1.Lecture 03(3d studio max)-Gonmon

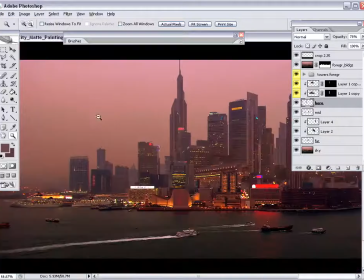(16:36)
Now with this main building, I think it needs a little bit of a tweak regarding its design, so
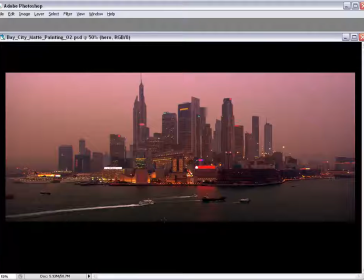(16:43)
let's see if we can move parts of it around a little bit and just try and make it look a little more futuristic.
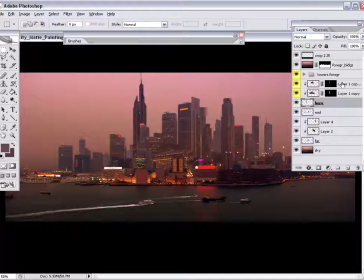(16:53)
Tweak the haze a little bit. So I'm just grabbing the plate as I've done before and copying it, pasting it over top of this hero building, grouping it together so it's matted,
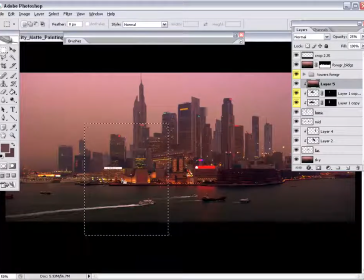(17:14)
and using about 25%, we haze it back. Now near the bottom, if I draw a soft matte, I can darken it down a little bit.
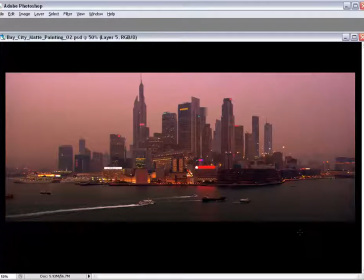(17:25)
So I'm darkening down that copy of the plate, give it a little bit of a shadow at the bottom, just a subtle shadow. Okay, so I'm just going to go over to the left-hand side and start sketching in some groupings of buildings that I'm going to use in the far background.
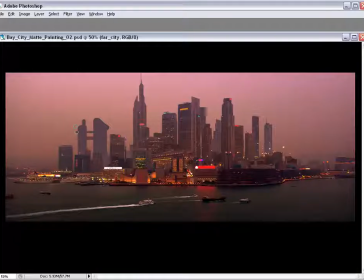(17:47)
Right now I'm just going to work on their form with relationship to each other. So it's a little bit on the big side, but I'm just trying to get each building that I paint back there to look nice with the building beside it.
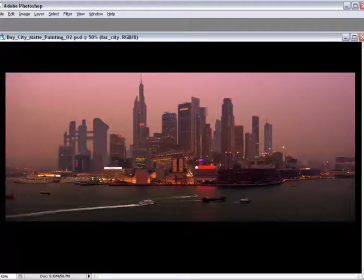(18:04)
Some of the bridges between them are kind of nice. And at this scale, it's just easier to paint the bridges a little larger. What I'll do in a minute here is I'll try and play around with their scale just to make them match the rest of the city a little bit better. I am painting on its own layer, so
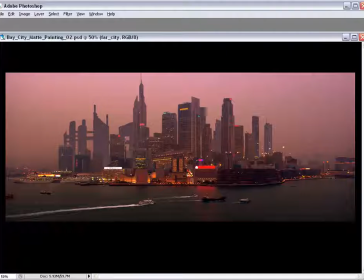(18:24)
it's not difficult at all to tweak the scale or position of all these buildings. So again, if you sit back and use the squint test, you can start to see the city massing come along.
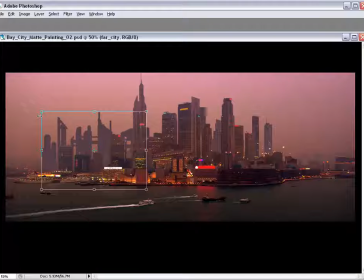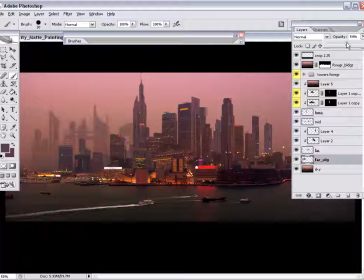(18:46)
Thinking in terms of composition, I just want to have something that fills up the background there. Feels like there's lots and lots of buildings that have been built through the years.
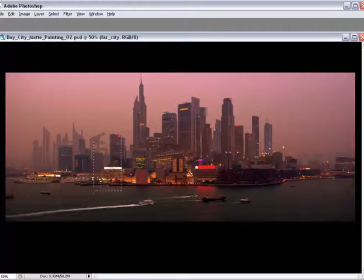(18:57)
But they're far enough away that we're not going to have to get into detailing every single one of them, which is certainly a time-consuming task.
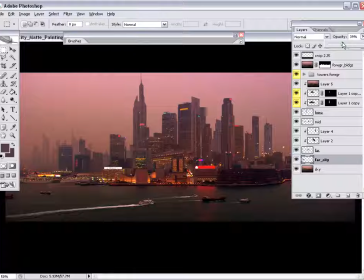(19:07)
Taking cues from the amount of haze in the plate, both on the extreme left side and the right side,
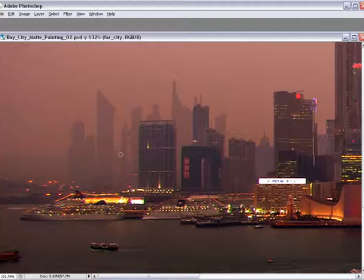(19:14)
you can see back there in the distance, there's possibly some type of hills or mountains that are barely legible. That's because it is so thick and hazy in this plate.
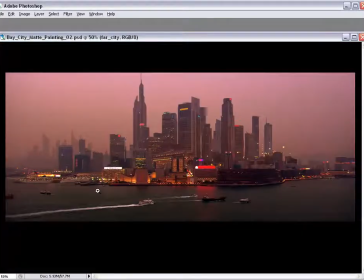(19:27)
Over on the right side, you see the mountain that I'm talking about. I guess it's more of a hill than a mountain, but you get the idea.
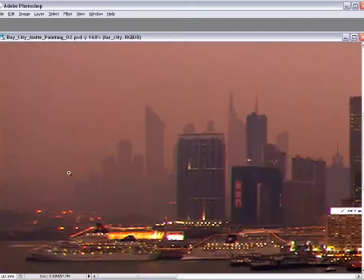So anytime a plate is full of atmosphere like this one is, it's a really great opportunity for a beautiful matte painting.
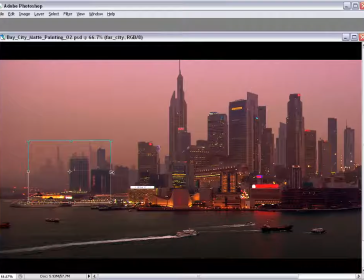(19:52)
In my opinion, some of my favorite matte paintings, some of the best matte paintings around are the ones that have very dramatic atmosphere,
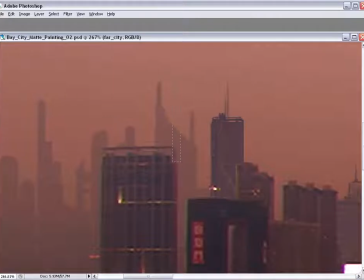(20:00)
and it makes for beautiful lighting scenarios, typically beautiful color palettes,
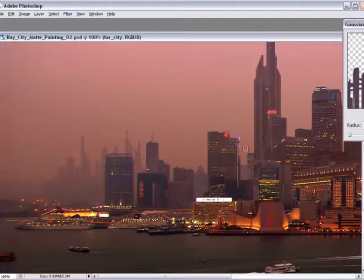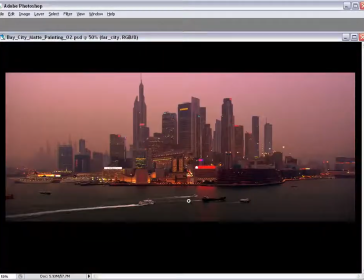(20:07)
and certainly a lot of depth.
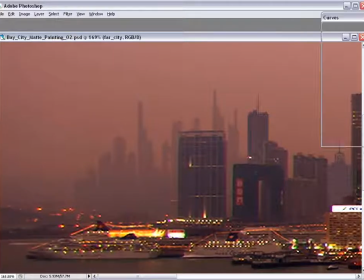(20:12)
So if you have that opportunity to work with plates like this, I definitely would encourage it.
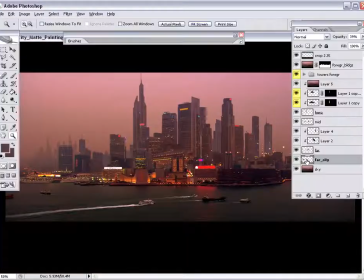(20:17)
It's a lot of fun to play with what the light does to objects as they recede into the really hazy atmosphere,
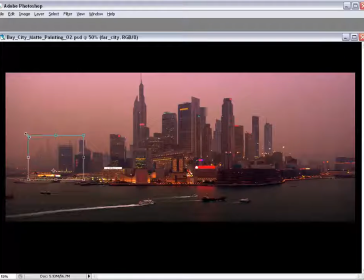(20:25)
as well as to some degree it simplifies the job because you only have to imply the forms in the background. You don't have to worry about painting more detail.